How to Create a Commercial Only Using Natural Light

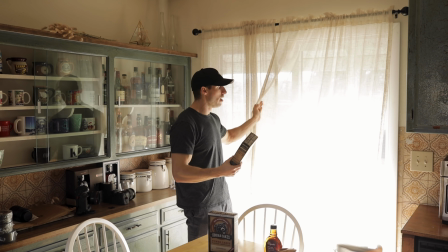But just to make it a little bit softer, I'm using our curtain, which is white,
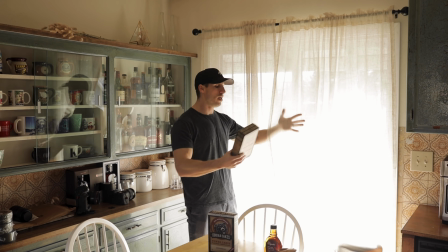like I said, and it's this soft fabric material, and it gives a little bit of softer light comparatively to that,
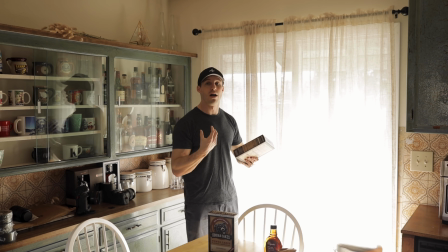and it's just gonna make it a little bit cleaner of a shot when I'm shooting the close-ups of this packaging. So unfortunately, we started a little too late in the day and our light has gone. So we've pushed the table against the window pretty much to get some light. It's a little moodier than I would plan to do.
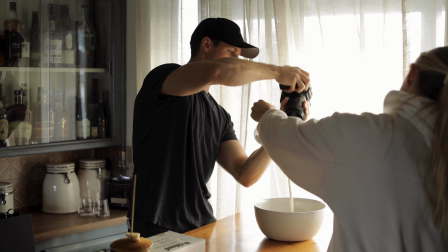And we're trying to do a slow-mo shot, which is not what I recommend when using no light, but we're shooting, luckily,
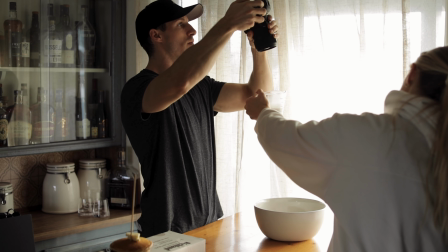these Canon cameras and Sony cameras, you can shoot pretty high ISO to get your, whoa, my voice cracked there. Apparently I'm going through puberty. But to get your exposure correct. And what we were doing is I had Kendall, it took us 11 minutes, and I know that doesn't seem like a long time, but there's not much setup for this shot. It took us 11 minutes of going straight, and we also wasted all of our almond milk, unfortunately.
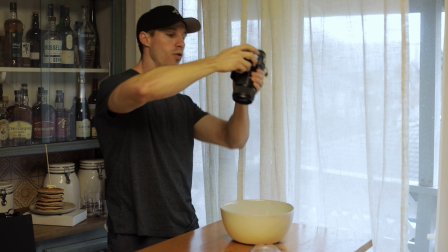But what we're doing is I'm like this, and I'm rotating as Kendall's pouring the milk in, and I'm trying to follow her.
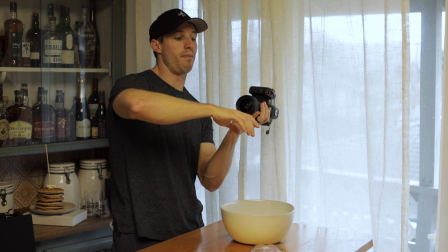The issue that I was having as I rotated too much my framing would be up here and I would get her just pouring,
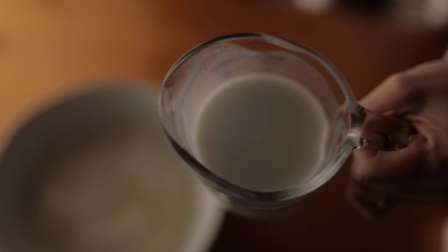but it was very bad composition by the time I'd land here, and I'd have too much headroom on this side.
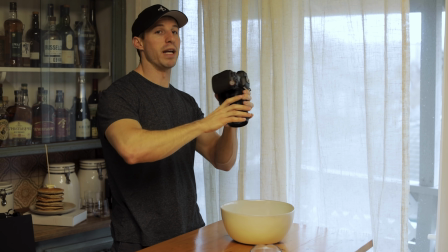And so I had to do smaller movements and make sure that I was aiming the camera and trying to keep this very center. But I think we got one that we're happy with. I'm honestly pretty impressed because I've not had very good autofocus luck with this R5 or my 1DX since they switched, and I've heard Sony's amazing. But this actually did what we needed to do on autofocus. So I'm pretty impressed because we're doing some pretty crazy movements, and also it's pretty stable, especially at 120 frames. And I think we got a cool shot. I think it'll be nice to mix in, but we're gonna have to stop for today because we had to turn on the kitchen lights just so you can see my face. But that is it for this.
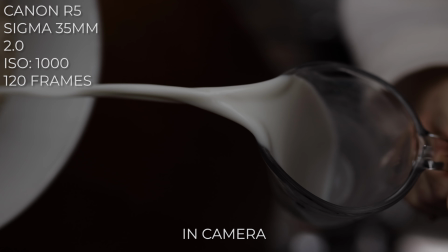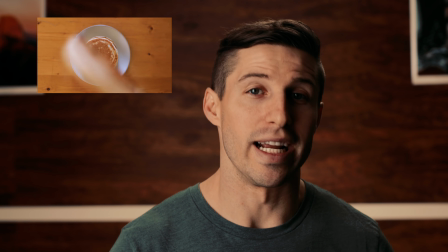So for the pancake flip shot to the shot of the pancake landing on the plate, I just used a simple frame blocking technique.
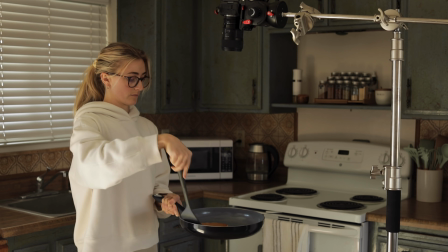We mounted the camera at a bird's eye view with the C-stand.
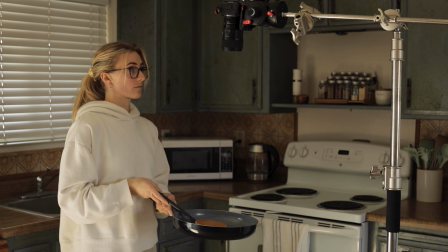I had Kendall stand directly under, practicing multiple flips, throwing the pancake up at the camera until she got one that covered the entire camera frame.
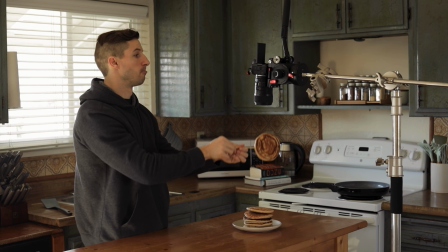Then we slid the table underneath the camera and I stuck a skewer into the pancake, similar to my burger commercial.
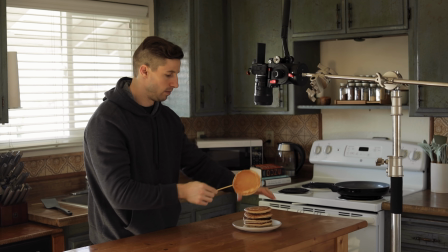I rotated the pancake by hand down onto the plate of pancakes so it would land perfectly.
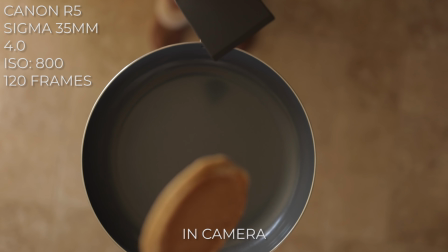In post, I matched the two shots together when they covered the lens, then masked out the stick with simple wire removal.
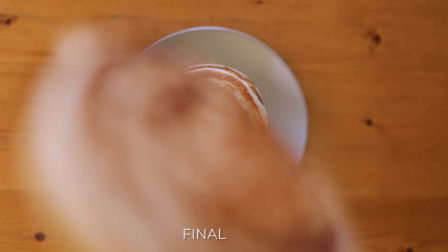The sun is shining bright.
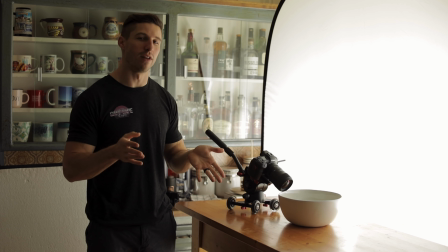Today's a little bit more even of lighting, so that's good, but we're having a little bit of direct light coming in right now. And since we're only focusing on this and this bowl is quite reflective, I brought in my 5-foot
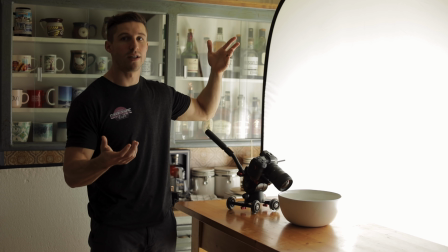diffusion, foldable diffusion, and these are actually really cheap.
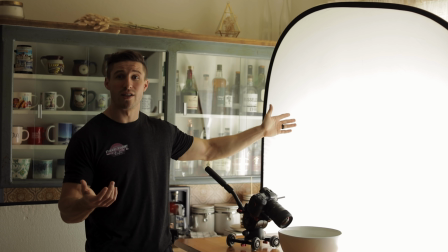You can get them on Amazon for, I think it was like $25 for this.
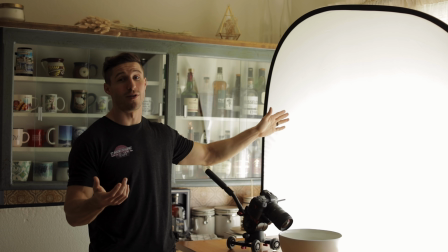$25 can be the magic number for a lot of cheap things for some reason.
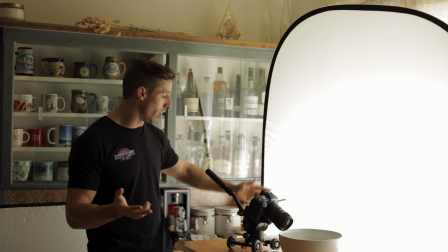And then we have the camera hooked up to a New Year little
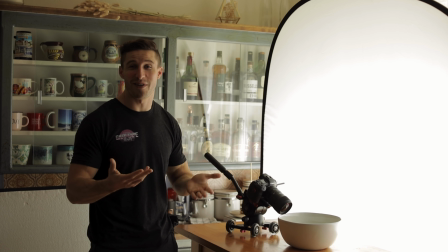roller skate thing. That was $25 as well, and it's pretty cheap.
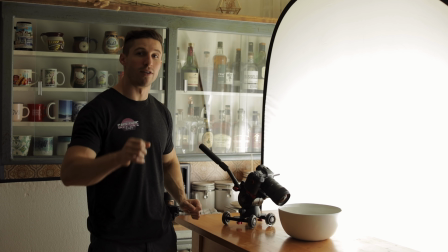And I haven't used it really yet, but this is like perfect for it because Kendall's gonna be pouring in and we're just gonna get a second pouring shot to cut from our first pouring shot.
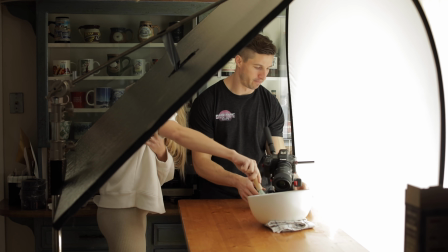And I'm gonna push the camera like this so it kind of rotates around.
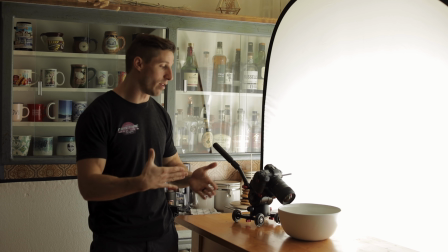And you can set the wheels to the different like rotational that you want.
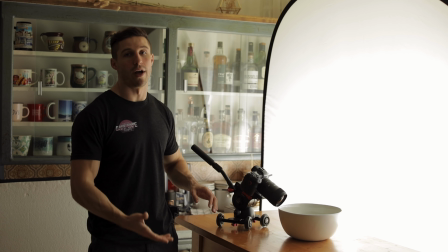I had to do it a little bit wider so it's not a perfect rotation for the fact that we would run out of space and run into the bowl, and then this is just not tall enough to look over the bowl.
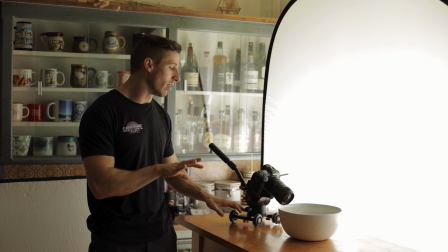So we have to do it a little bit differently.
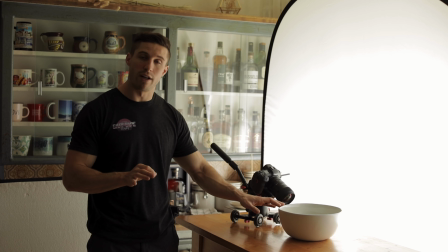We're using the front of the bowl as a little bit of foreground, but to get the light even nicer and just a nice soft even light all the way across to get this shot to really pop,
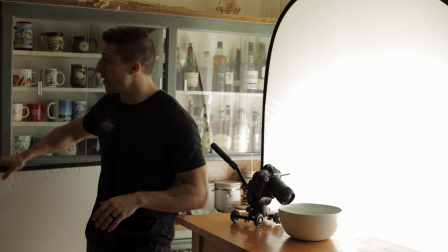I'm gonna take the beam board and attach it to the C-stand,
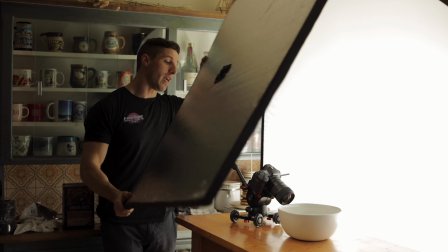and we're gonna just put it over top like this, and it just really lightens up everything and just evens out the lighting,
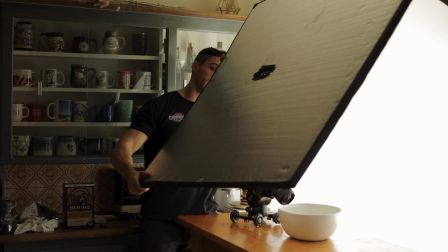and we're gonna have it just like this.
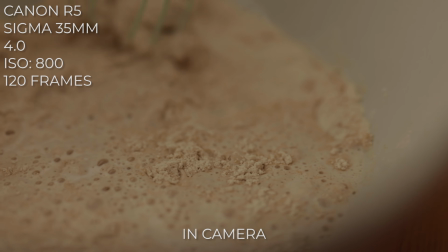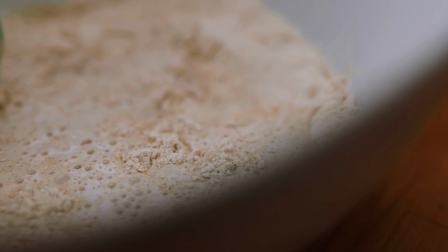How can you tell?
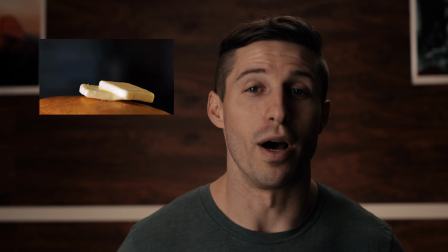So the hardest shot by far was the butter landing on the pancakes, then quickly pouring maple syrup.
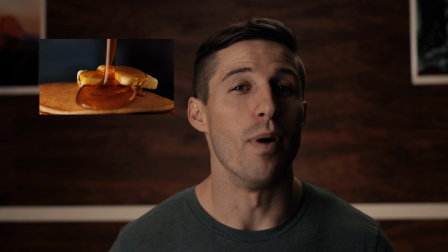I know it didn't look super complicated, but we only had one shot to get the pour of the syrup, or we'd have to recook new pancakes all over again, and that took a lot of time. So we had to time it up right and make sure the camera was in the right place and the butter landed in the right place until we could pour the syrup. I think we dropped the butter about 30 times before we actually poured the syrup in the same shot.
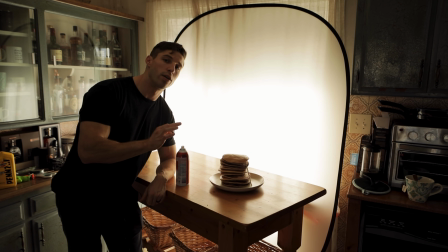Okay, so now we are gonna be doing our butter dropping onto the top shot with following up with syrup.
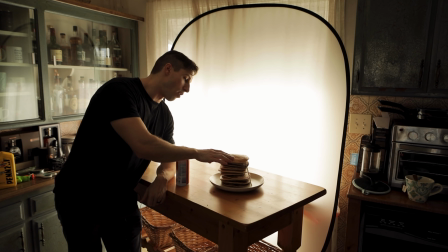And the way that we're doing that is we got all of our pancakes, we chose the best looking ones, we stacked them,
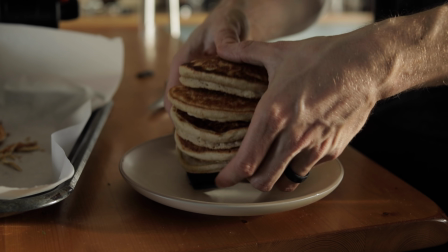and we used little cardboard pieces in between to give it a little bit more space so that it makes it a little bit more volume to the stack of pancakes,
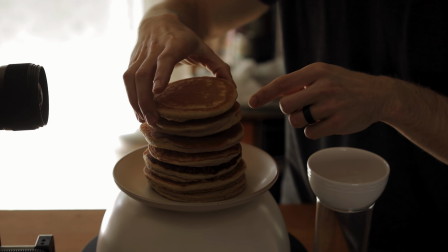otherwise they look very flat. But before that, what we did actually was take this Scotchgard fabric
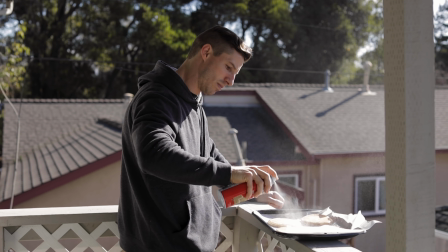shield and spray the outside of all of the pancakes on both sides,
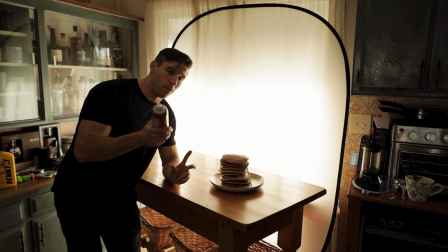because what it does is it repels water, and once we pour the syrup onto it, it won't soak in, which will make it look a lot prettier.
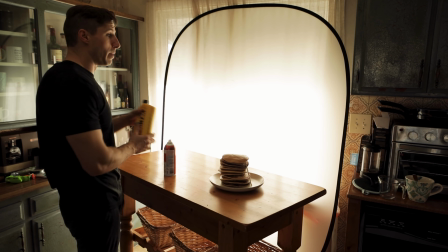The last thing that we did is, or the thing that we're doing is we're gonna be putting motor oil instead of syrup into a container to pour,
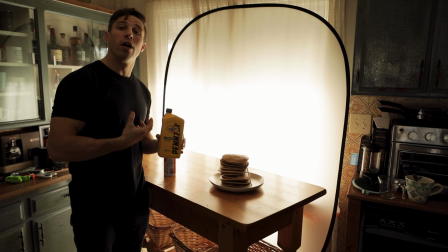because motor oil looks very similar to syrup, but it's darker, and syrup is a little too clear that you just don't get that goldeny syrup look.
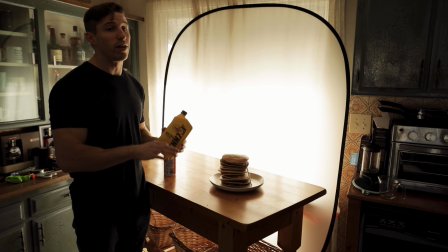So we're gonna be using this instead for our syrup. So don't eat these pancakes. They'll look pretty, but they're gonna taste terrible.
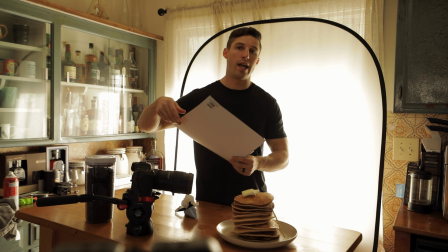Last thing I'm doing is I'm just taking this gold card, and you can get it at a hobby store. It's really cheap, it's $1.
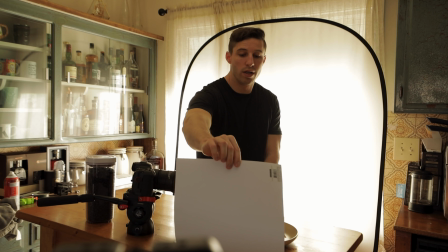And I'm just putting it right here, and it's just giving a nice gold reflective side to the pancakes.
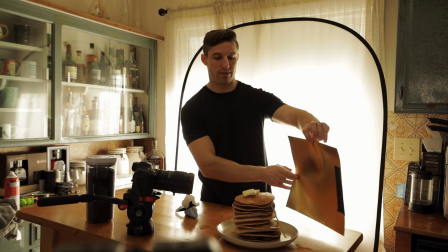You can't really see that, sorry. That's probably hard to see it from there, but it gives a nice gold look to the pancakes.
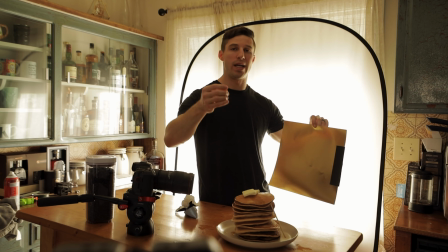And then with that, what I'm doing is once the syrup hits, it's supposed to highlight and make the syrup golden and warm looking.
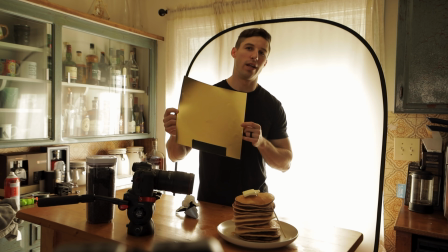So no lights, just reflectors, $1.
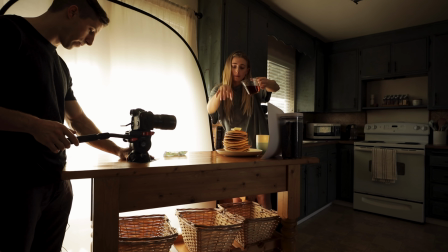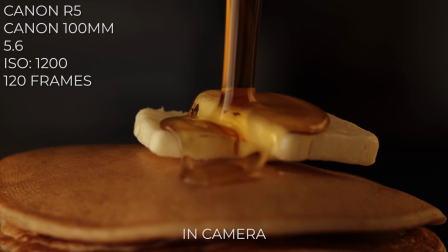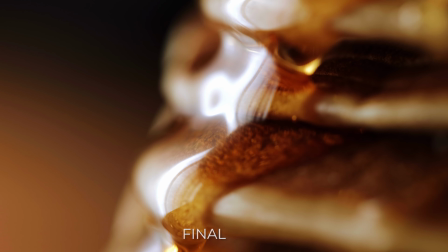To another day. Yeah, it's gonna be.
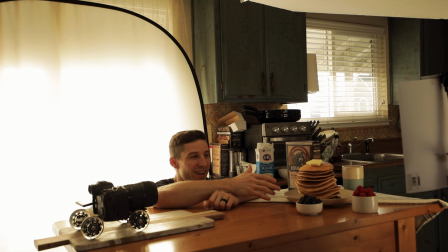We have our pancakes again, and since we sprayed them down there, we were easily able to transfer them over to a new plate. We're gonna put new syrup on them because we drenched that thing with syrup. And then we're gonna do a little bit of powdered sugar. Kendall's gonna be doing that from the side. We have the gold reflector hitting off, but now we've brought in set design.
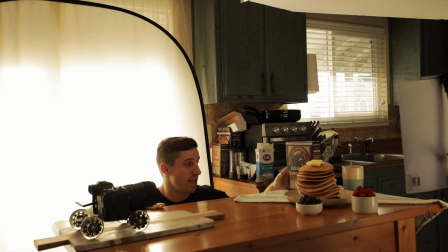We have the Kodiak cakes at the end, you know, like most commercials.
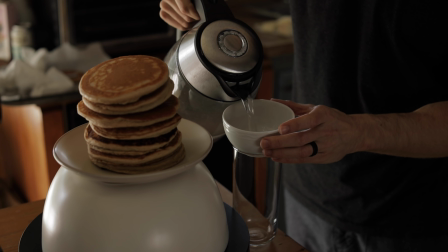We have our hot cup in the back, which we're gonna put the tampon with the hot water so steam is coming out of it.
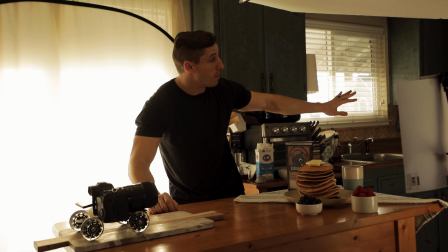We have fruits, so we're just having colors, and then we're gonna have a very shallow depth of field so the background is all blurred out and you get the sense that you're in a kitchen,
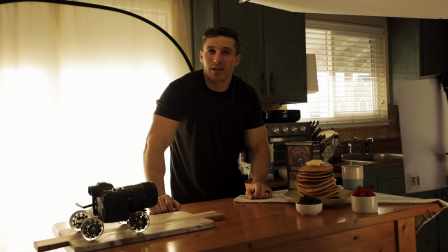but it's not too distracting because our kitchen is not like the top of the line commercial kitchens, so you know you have to blur it out a little bit.
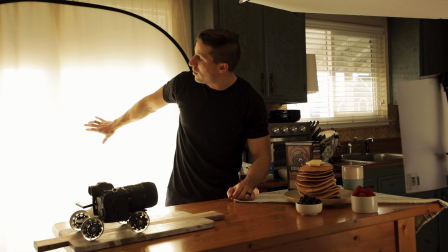Other than that, we have the big pop-up diffusion again just to soften the light even more,
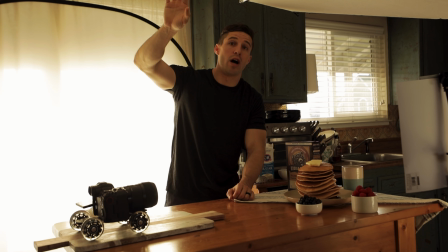and then we have the white foam core on top just to bounce light back down to fill everything in to make it even softer.
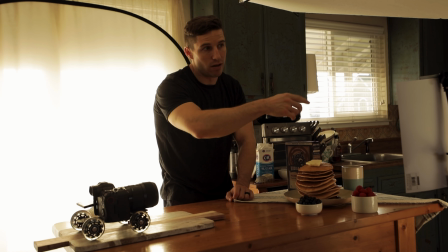And then yeah, then we are using a blanket over there to kind of block out a little bit of weird light.
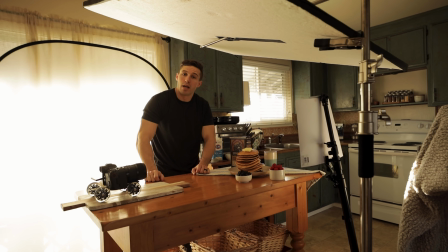We are getting weird reflection from the window over there, and that's it. Again, we're not using any lights.
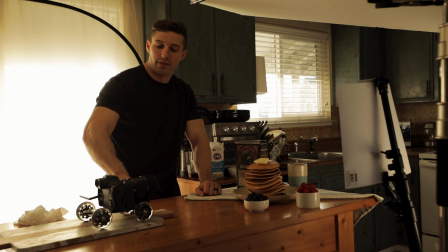So we took the camera and put it on this little new weird roller skate thing that I got for like 20 bucks on Amazon, and then put a little bit of cardboard underneath just to tilt it up a little bit.